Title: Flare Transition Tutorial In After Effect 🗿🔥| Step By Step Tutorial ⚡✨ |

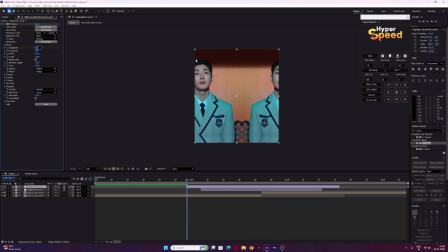This can save you a lot of time if something goes wrong or you want to return to an earlier version.
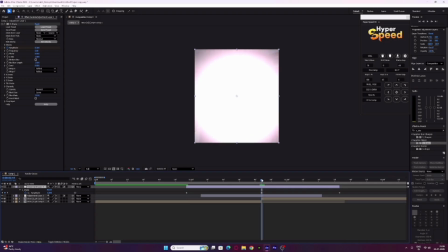Another thing I recommend is watching your edit at normal playback speed instead of slowing it down to check every detail.
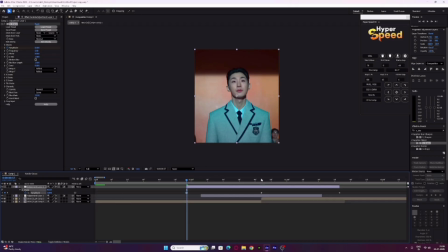Don't judge your work only from editing timeline.
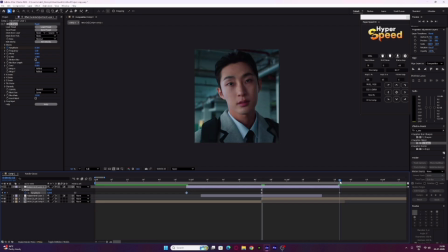Watch the complete sequence from beginning to end and see if everything feels consistent.
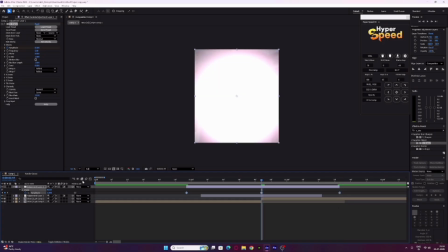Now let's move on to the next step. Now open the graph and apply easy edge to keyframes. Then adjust the handles to create a sharp peak. Keep the rise smooth, make the peak quick and sharp, and let it fall smoothly.
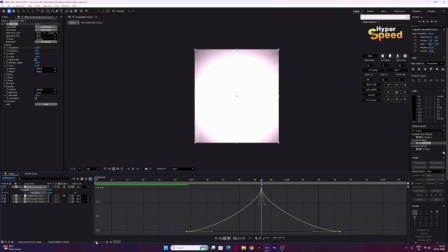This timing gives the flash transition a clean, powerful impact. After that, go to Effect section and search for Gaussian blur. Now apply Gaussian blur to the second clip.
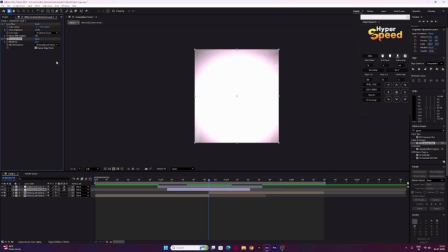Turn on the repeat edge pixels. Then create the first keyframe and keep the blurriness at the high value. After that, move 4 to 6 frames forward and create the second keyframe with the blurriness set to 0.
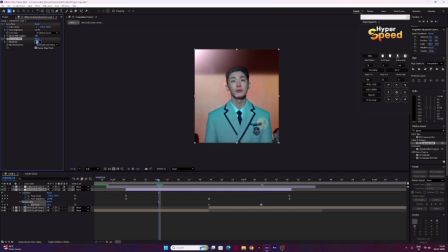This smooth blur animation helps the transition settle naturally after the flash, makes the edit feels more cinematic.
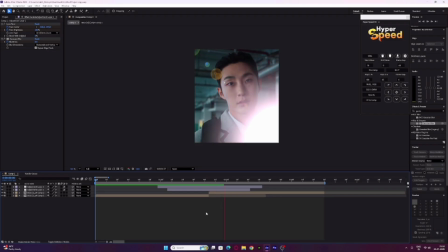Always preview your animation before moving to the next step. A small adjustment can make a big difference in the final result.
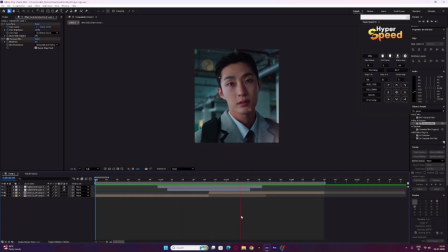If the transition feels too fast or too slow, adjust the keyframe timings before exporting it.
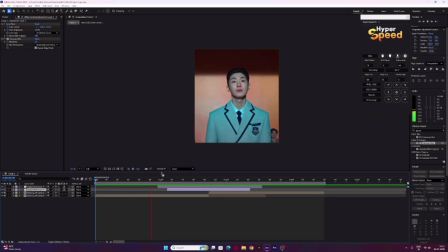Our flash transition is done, and now here you can see the final result. One thing I want you to remember is that every edit doesn't have to look exactly like the tutorial. Use the technique as a base and make it your own.
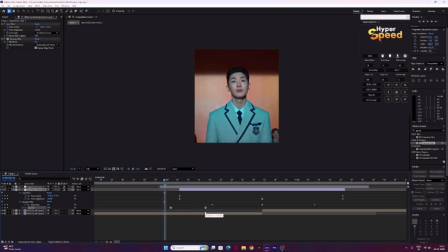Try changing the timing, intensity, colors, or even combine this transition with other effects to create something unique.
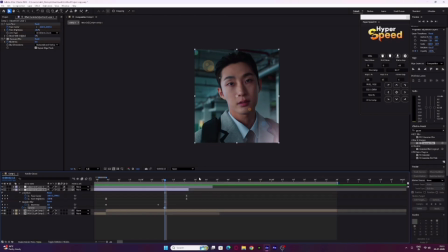Save the version you like and compare them side by side and choose the one that fits your footage best.
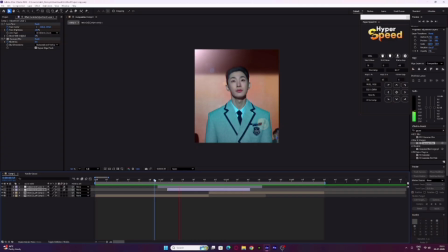Over time, you will start understanding which effects work well together and how to create your own editing style. Rather than simply recreate the same effect, try to understand how the techniques work and adapt it to your own editing style.
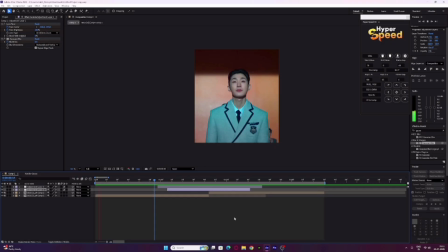I hope these tips help you to improve your editing workflow and make your future edits even better.
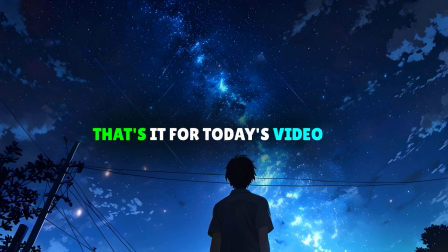That's it for today's video. I hope this video helped you. More After Effects tutorials are coming soon, so don't miss anything.
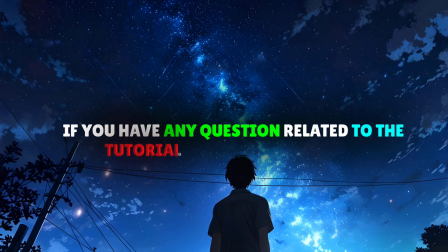If you have any question related to the tutorial, you can ask me. Thanks for watching.
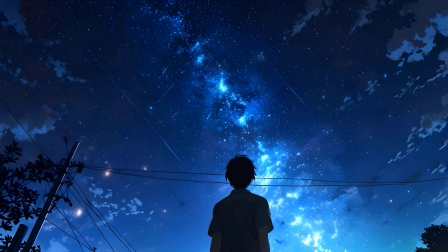Bye everyone.